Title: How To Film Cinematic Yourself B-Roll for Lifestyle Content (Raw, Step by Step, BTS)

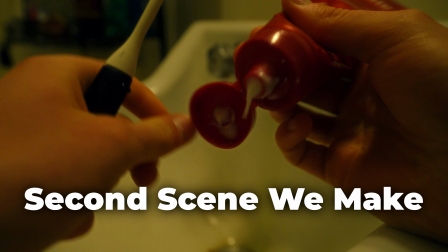0s
In this video, I'm gonna show you guys exactly how I film all of my cinematic B-roll for my lifestyle content, and we'll be breaking down 2 scenes that I filmed.
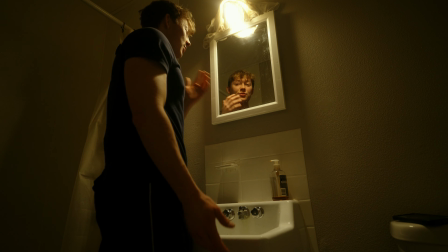8s
We're gonna be going behind the scenes. I'll show you every little detail I know about how I set up my camera angle, to the lighting, what kind of mood I want for the shot, how many shots I wanna do, the color grading,
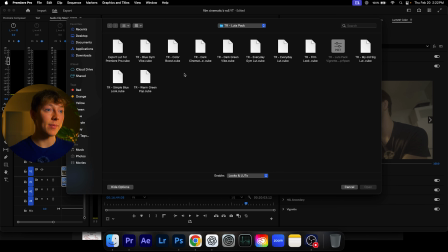20s
literally every single thing. I will teach you guys exactly how I do it. And this video is gonna be more of a raw, chillax video, so just sit back, relax, and let's create some B-roll. All right, bring you guys right on over. Now, before I figure out anything I want to do, I first start off by really figuring out the shot idea, so kind of where the location is, and then what kind of emotions I want to provoke. Because if you don't really know what kind of emotion you want to provoke, the lighting can really fuck up something. So for instance, I'll show you like on screen right now what the final result is going to be. You don't want to do some kind of like happy, joyful feeling, because this shot is not for that. It's supposed to like bring kind of sadness or frustration to the viewer. And that's what this shot in my mind kind of had when I saw this kind of environment with my sink and then just one single light. So I thought about actually angling it also down. That's the second thing I like to do. So once I got the shot, so that's what I was feeling, I go next to the angle. When you angle something that is low, as you can see on the shot, it really kind of shows that I'm a little dominating the camera a little bit, just for the angle. At least that's what I get. I'm not fucking a professional at all at this. I'm learning just like you guys, but that's kind of my mindset when I watch movies and stuff. It really just brings up and provokes that type of motion that I'm wanting to create.
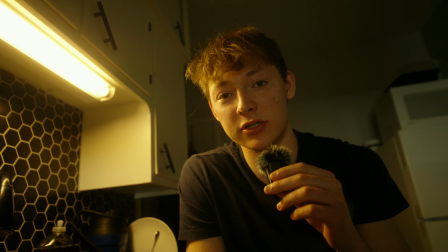108s
Now, after I get my feeling and the angle I want, just like we're doing right now, I think about the atmosphere.
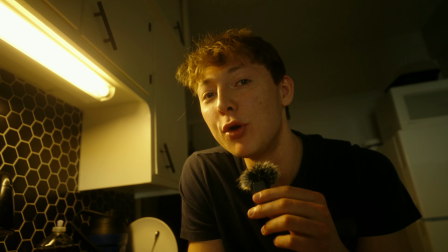113s
What could I add to this atmosphere that really gives off that like spooky, kind of depressed, I would like to say, vibe?
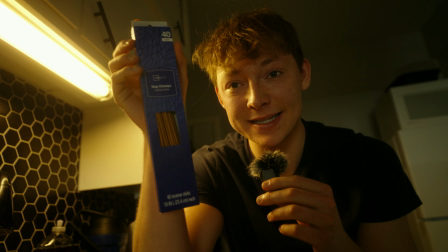121s
And that's where I like to grab these, what are the incense sticks? If you can see, they're at Walmart, they're like a fucking $1.
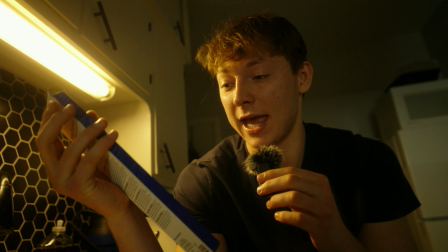128s
So, I mean, it's really cheap. Anyone can buy these. And when you light them up, it really adds this like smoky vibe.
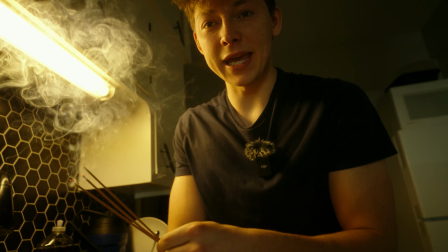134s
So I'll light some really quick. Fire. Now, after I have my incense, obviously this is too strong because there's 3 of them.
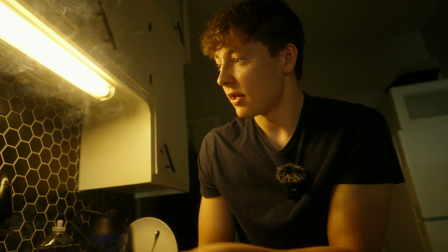141s
That's why I like to kind of like mist them over here.
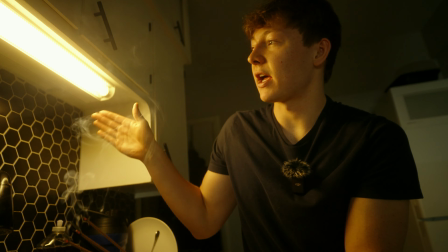143s
All I want to do is really have this light kind of reflect all of this smoke and make it into like a mist.
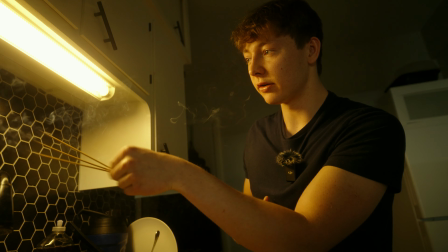150s
And that's all I do is like kind of bring this over here, go like this, and then boom,
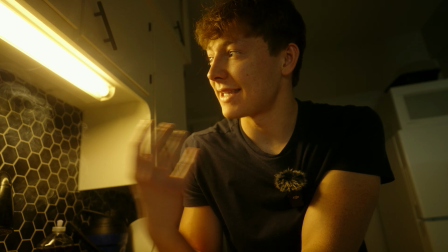155s
I kind of have my atmosphere, and it really just adds that kind of little touch that not a lot of people see,
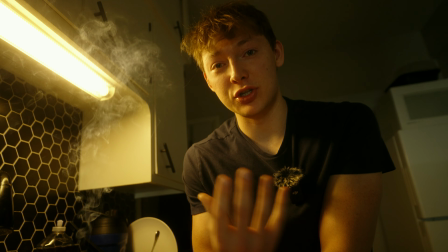161s
but it really adds an extreme boost to your quality of a content just by taking in the atmosphere you want.
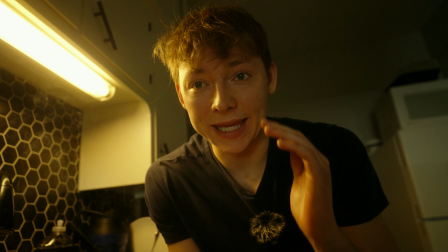169s
Then finally, after I'm done with all of that, I go to my camera settings. I just make sure that everything I want is right.
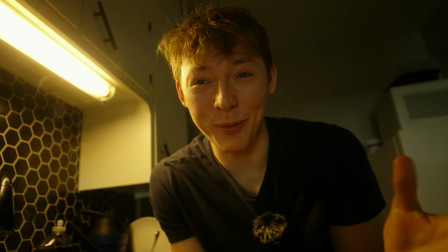176s
I'll show you my camera settings I have right now, and then I'll do some little poses, and then we will color grade this after we're all done.
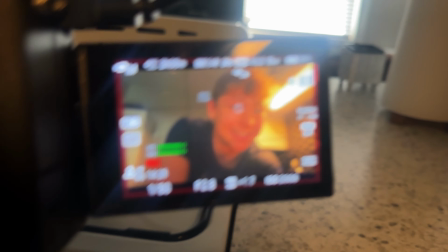183s
Oh, come on camera, you can do it. I can't get that close, but you can see these are my camera settings.
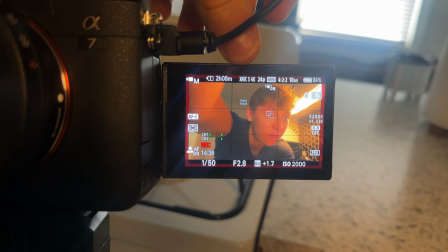189s
I'm running in 4K, 24 frames per second, 42210 bits.
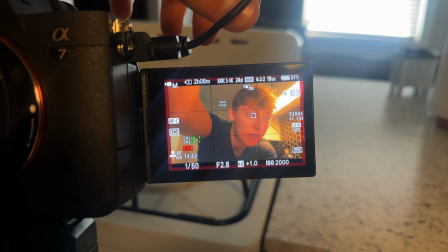196s
I have 5200 Kelvin. That's because I want this to be a little bit of a warmer shot, and because I just don't really want to mess with my camera settings.
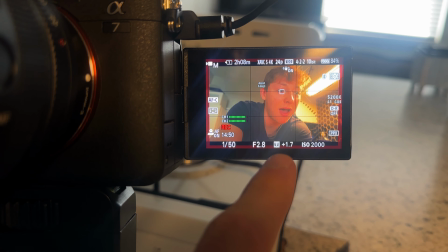203s
I am running at a 1.27 overstop, and then I have ISO 2000.
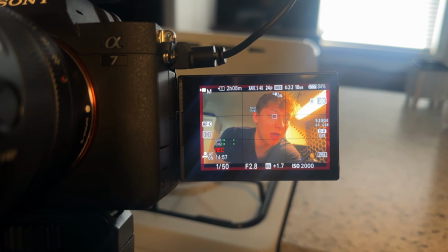210s
It just really depends on how your lighting are, what kind of shot you are.
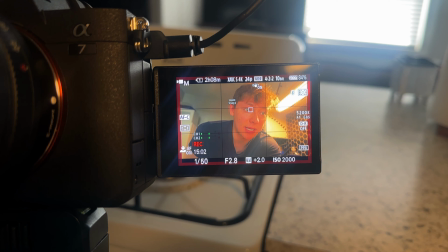214s
And then obviously I'm running at f2.8 and 1.550 shutter speed.
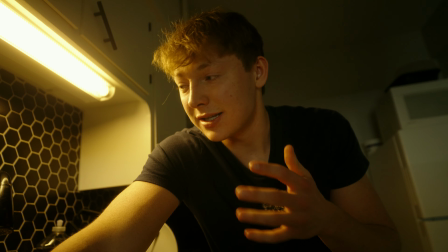220s
So usually when I am creating shots like this, I take multiple different shots,
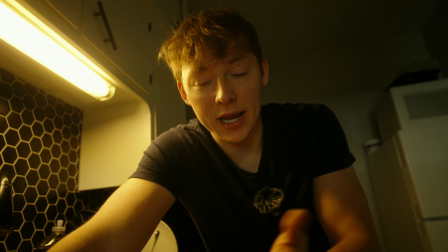226s
because when you see the shot on camera right now, you're obviously not gonna know what it looks like in color grading.
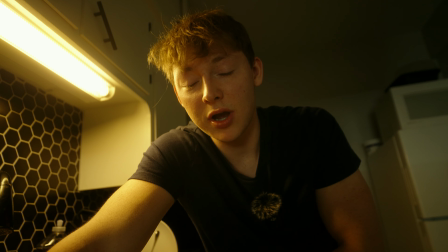231s
So I like to do multiple shots at different ISOs.
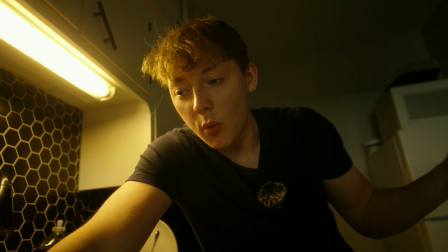235s
So then when I go to my final shot and everything, then I will figure out what one looks the best, obviously with color grading, and then there you have your perfect shot.
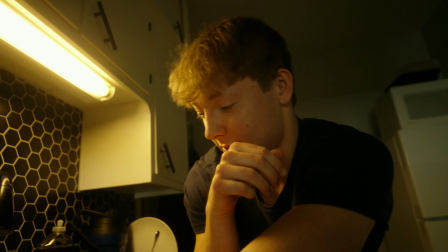243s
So I'll just do a quick some like poses right now. My incense went out. Gotta relight the incense.